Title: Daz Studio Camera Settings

Hello everyone, welcome back to my channel, and in today's video we'll be looking at the all-important camera settings in Daz Studio, and as a bonus we'll be looking at those very cool bokeh effects in Daz Studio. So let's get to it.
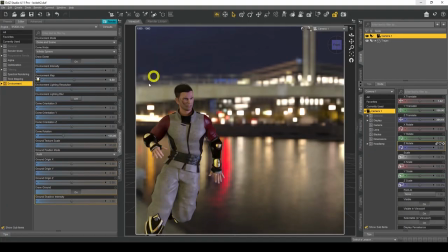Right, so here we are in Daz Studio. I've got my HDRI map here in the background, I've got my figure, and yes, it's not a female figure, I do use male figures as well, just to let you know. And we're looking at those all important camera settings. So camera here, parameters, got my camera selected, go to parameters, there's my camera.
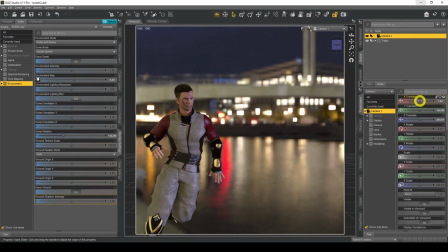So let's have a look at all these settings. So the X translate, we all know, it moves the camera on the left, on the X axis, left and right. So obviously my HDRI map is not going to move, my figure is going to move because we're using the infinite sphere for the HDRI map.
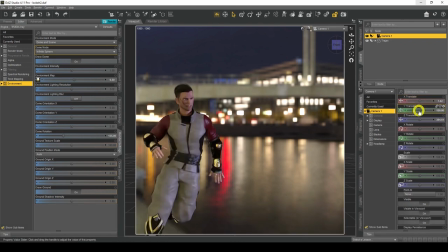So I'm just going to set that back to normal. Y translate will obviously move it up and down, so positive number up, negative number down. Z translate, it'll move it back and forward, so obviously my character is going to go smaller and bigger.
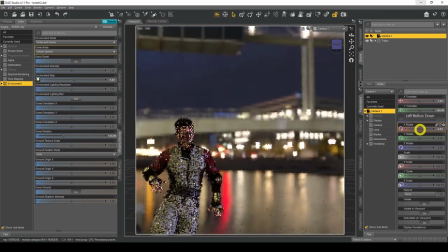And then we've got X rotate, which will rotate it on the X axis, so we're going up and down on the X axis.
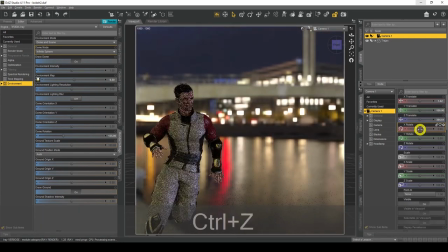Just set that back to normal.
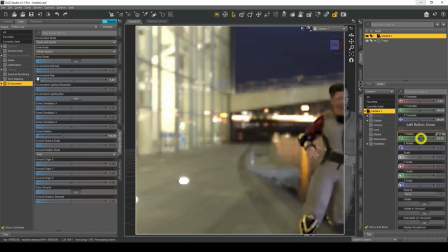And we're going to do Y rotate, which does the same thing, which will rotate on the actual X axis, but using Y rotation.
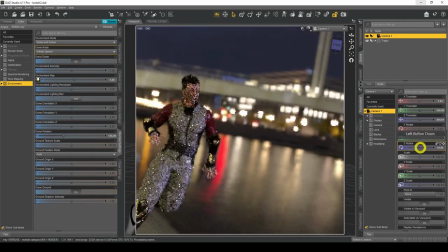Put that back to normal. And Z rotate. Now Z rotate is really, really cool because you can get this like very unusual,
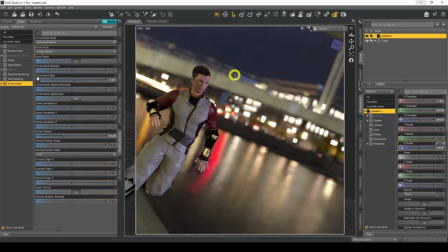very unsettling kind of image, and this image actually creates a lot of tension. So if someone's on Instagram or you post your image on a website, a forum or whatever, people will definitely look twice at this still because it's very unsettling and very unnerving.
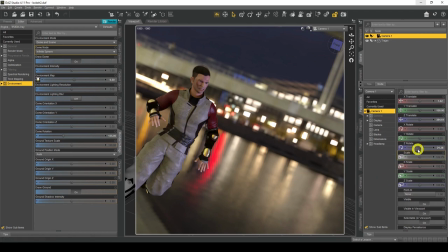So the more you kind of use the Z rotate, so if I went a bit crazy and said, you know, something like that,
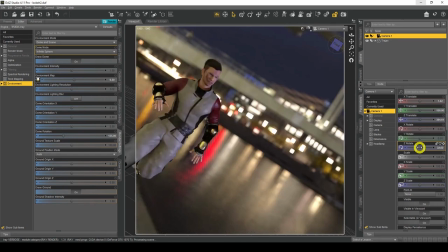that's quite unsettling and unnerving, and that will make the person want to look at your image even more. So consider using Z rotate as well in your renders.
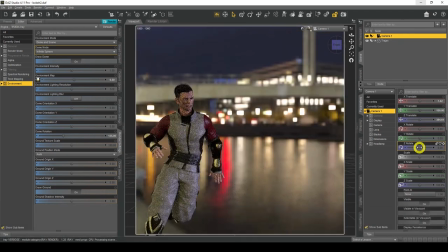So I'll set that back to normal. There we go. So scale, I'll show you what scale is.
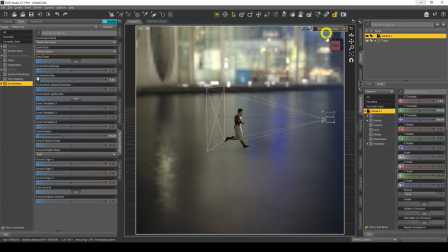So if I actually go to my perspective view, if you watch the camera here, I don't think scale does anything. So scale, there you go. It actually makes the camera physically bigger. Now, if I go back to my camera, nothing's actually happened.
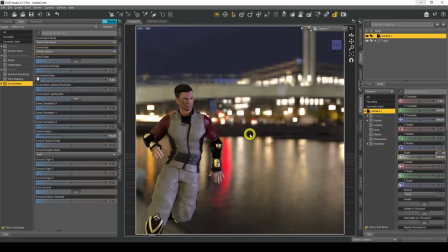So nothing's actually, the scale of the image or anything hasn't gone up. So it's basically the same. All it's done is actually made the camera bigger. So I don't know whether that's a bug or whether that's something unusual, but the scale actually doesn't do anything.
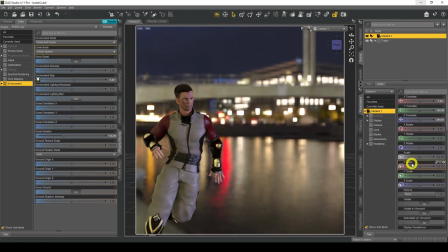So we can actually set that back to normal. However, when we use the X scale, the Y scale and the Z scale, magical things start to happen.
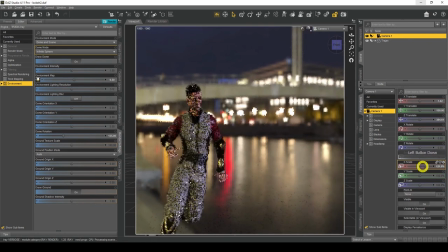So basically if I use the X one, you'll see that it kind of gets all squishified, starts to kind of squeeze the image.
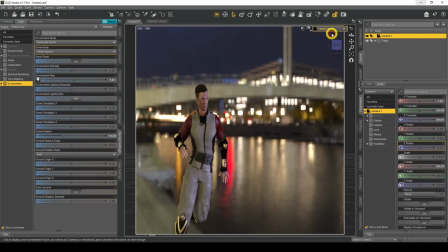So if I go back to my perspective view, you probably can't see it from that angle.
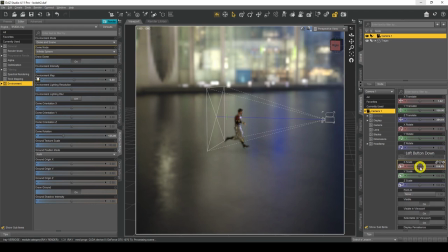But if I go the other way, you can't actually see it from that angle. Okay, not a problem. So if I go back to, if I leave my perspective view actually, if we do the Y scale, if you watch the camera here, it's actually going to increase in Y, on the Y axis.
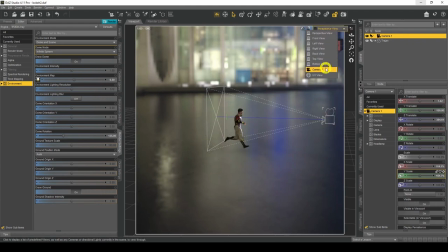So there you go. It's actually increasing. And when we go back to our camera one, you'll see that it's started to change as well.
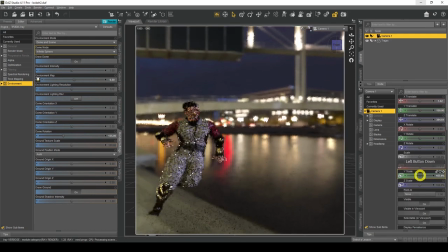So if you see, look, the image is starting to get squished there or get bigger, depending on whether you go higher or lower.
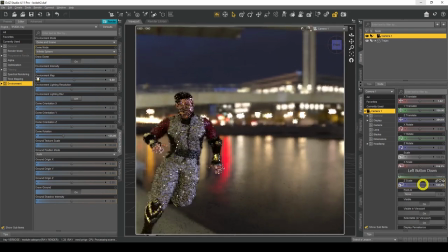So the same thing with the Z. You start zooming in and you start zooming out.
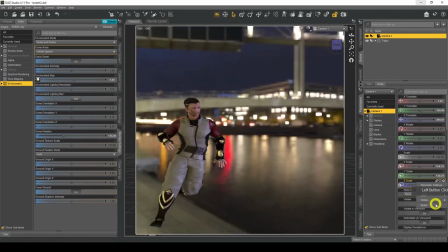So that's something you may want to look into. I've never looked into it, but you never know.
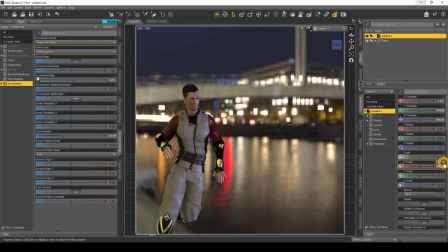If you want to do something crazy with the images, why not? Maybe like if you're doing some sort of a dream state kind of image, and you know when you have dreams are unusual, so maybe that's something to consider, something's dreamlike maybe.
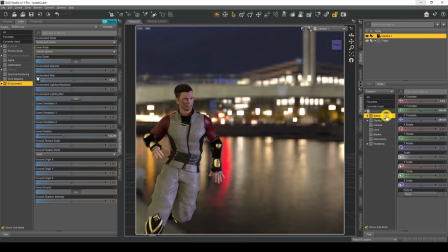It's a great effect for that. Right, and our next setting is point at. So what basically this does, the camera, you can tell the camera specifically where to point at something.